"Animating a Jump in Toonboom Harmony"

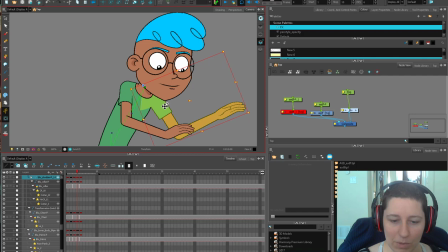998s
All right, so let's get the shoulder up. I like the idea that the torso is kind of coming around a little bit faster than his shoulders are. His shoulders are going to follow through later. That feels nice to me. And I might even have his head linger a little bit more.
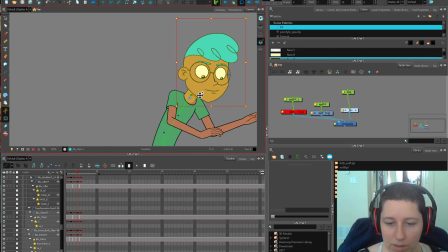1012s
It hasn't really gotten that follow through yet. Feel like this needs to come back this way a little bit. Center it over his body. Shoulders are so angular. So I'm wondering, like maybe his arms would go a little bit higher in between here and here. So maybe that would even be better if his arms were higher.
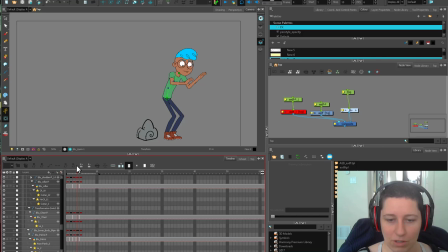1033s
Yeah, so I feel like between here and here, our arms need to go up a little bit more just to continue that motion. And then once it hits, it starts coming back down and around. So I'm playing this at 6 frames per second. So it's a quarter the speed that my actual keys are placed on because I'm just stacking my keys. Yeah, that feels okay.
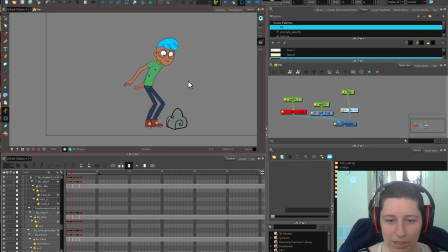1051s
This could be, I mean, we could push this farther. I feel like we could get more scrunch out of this pretty easily with that deformer.
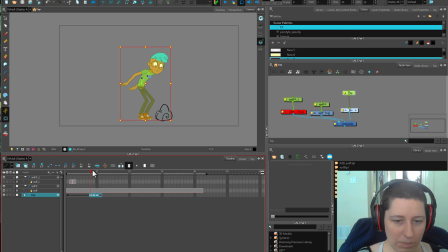1064s
All right, so this is starting to feel a little bit good. So the next thing I need to do is just set up my timing. So I'm just gonna leave a little hold at the beginning, a little bit. So say 1, 2, 3, and then jump.
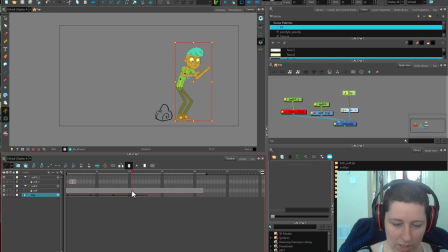1077s
So I'll give that a little beat there. So I'm gonna make sure all of my frames here are on odds because I'm gonna put this on 2s. So playing with these auto tweens, you're gonna get a really floaty motion out of this.
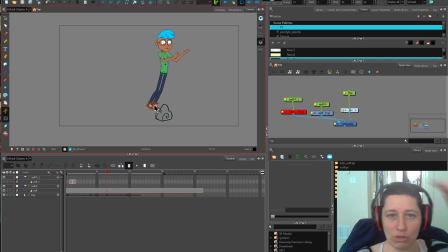1093s
And you might be saying to yourself, but Tracy, he's not clearing it. But like I said, the legs, when you jump, get pulled up after. You don't, usually when someone jumps over a rock like this, they don't jump this high. They tend to jump a little bit lower. And then we can throw in a key here.
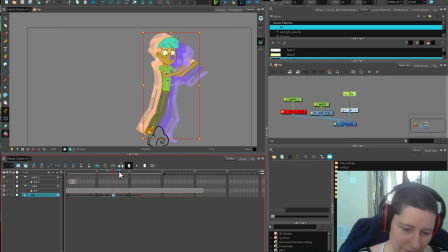1111s
And I want one that's very close to the same height here for this. So this is where I'm going to bring up these legs. This is what I was talking about. So we're going to bring them up so he lingers a little bit at that height. And this one is going to be a pretty big change between this key and the next. Because this happens so quickly.
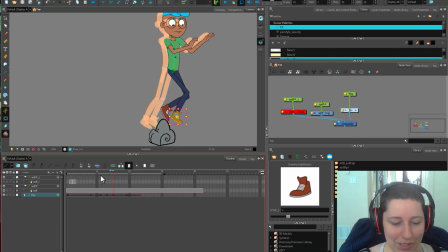1128s
I was like, when I was watching this, I was like, wow, these people, like, they move so fast. I'm not a fast, athletically moving person.
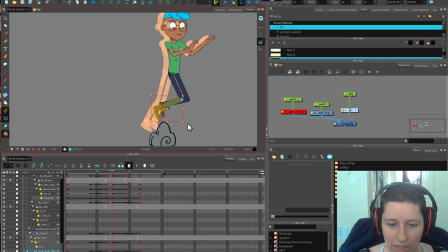1136s
So he's going to tuck his legs up under. This foot needs to be a little bit closer to the side view there. And his body is going to do this. Like, so I found it really interesting watching this footage, seeing how there was like a secondary amount of getting force happening.
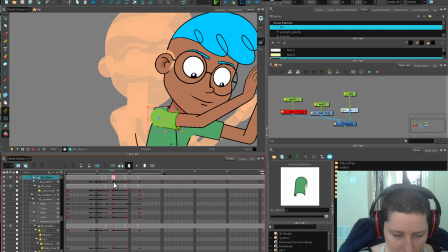1153s
Now this redraw arm is a little bit weird, so we're going to give him another redraw arm.
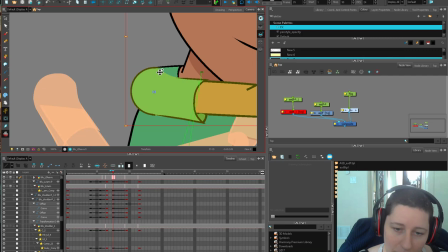1158s
This is thinned out and stuff just because we did do a weird drawing, but I want to make sure that this is really clean up here, this shoulder.
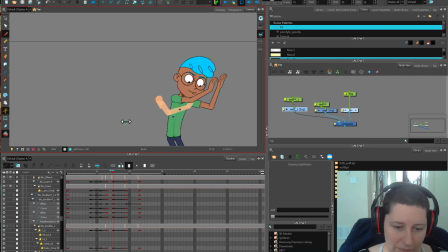1167s
All right, so let's talk about that shoulder. So here I want his arm to come up quite a bit, and Alright, I've seen stuff like this in cutout and I don't like it.
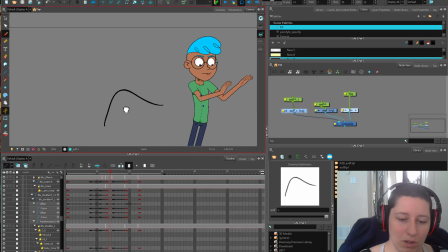1177s
I think when the shoulder and arm come up over that, that's just the perfect opportunity for this type of drawing where the shoulder and the back become one line and then the neck would be somewhere over here. I just love this curve. I think it's so beautiful. So that's what I'm going to get.
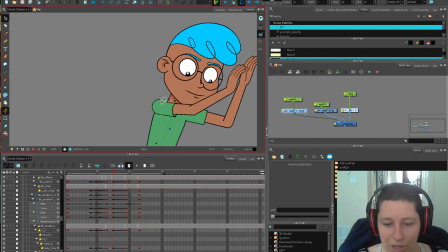1195s
That's what I'm going to try and aim for out of that shoulder. This is not a beautiful drawing, but hopefully you know that curve I mean, getting all this into one thing.
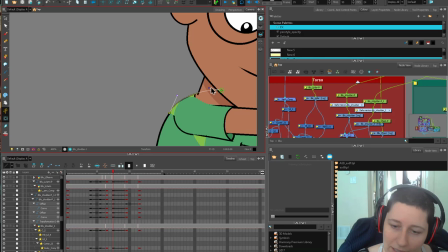1202s
So let's yank this forward. Be aggressive. Sometimes you need to be aggressive. My shoulders have deformers in them.
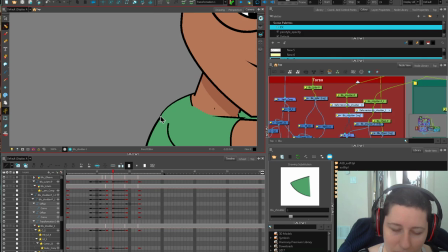1209s
So that's easy enough to get curved into the back there. As long as our line weight is cooperating, I feel like the shoulder's a little too narrow. But there's some line thickness back there. Yeah, that's all right.
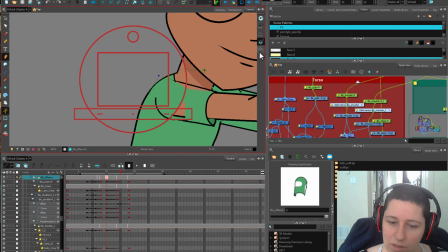1222s
So I want to make sure this is all tidy. Don't ever be afraid to just hack up an arm for one frame. Just, I mean, you can make a new drawing substitution. It's not precious. So we can just hack all this off.
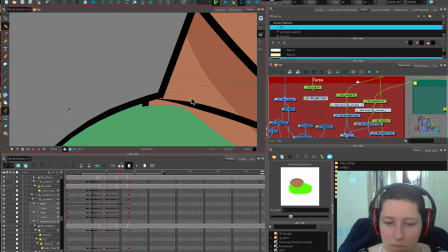1234s
You can just copy and paste a good arm if you turn this into a load of slob. Like, don't be shy. That's one thing I think a lot of BB animators do. Because they're so new to the network, like there's all this stuff in here, they're afraid they're going to break their character forever.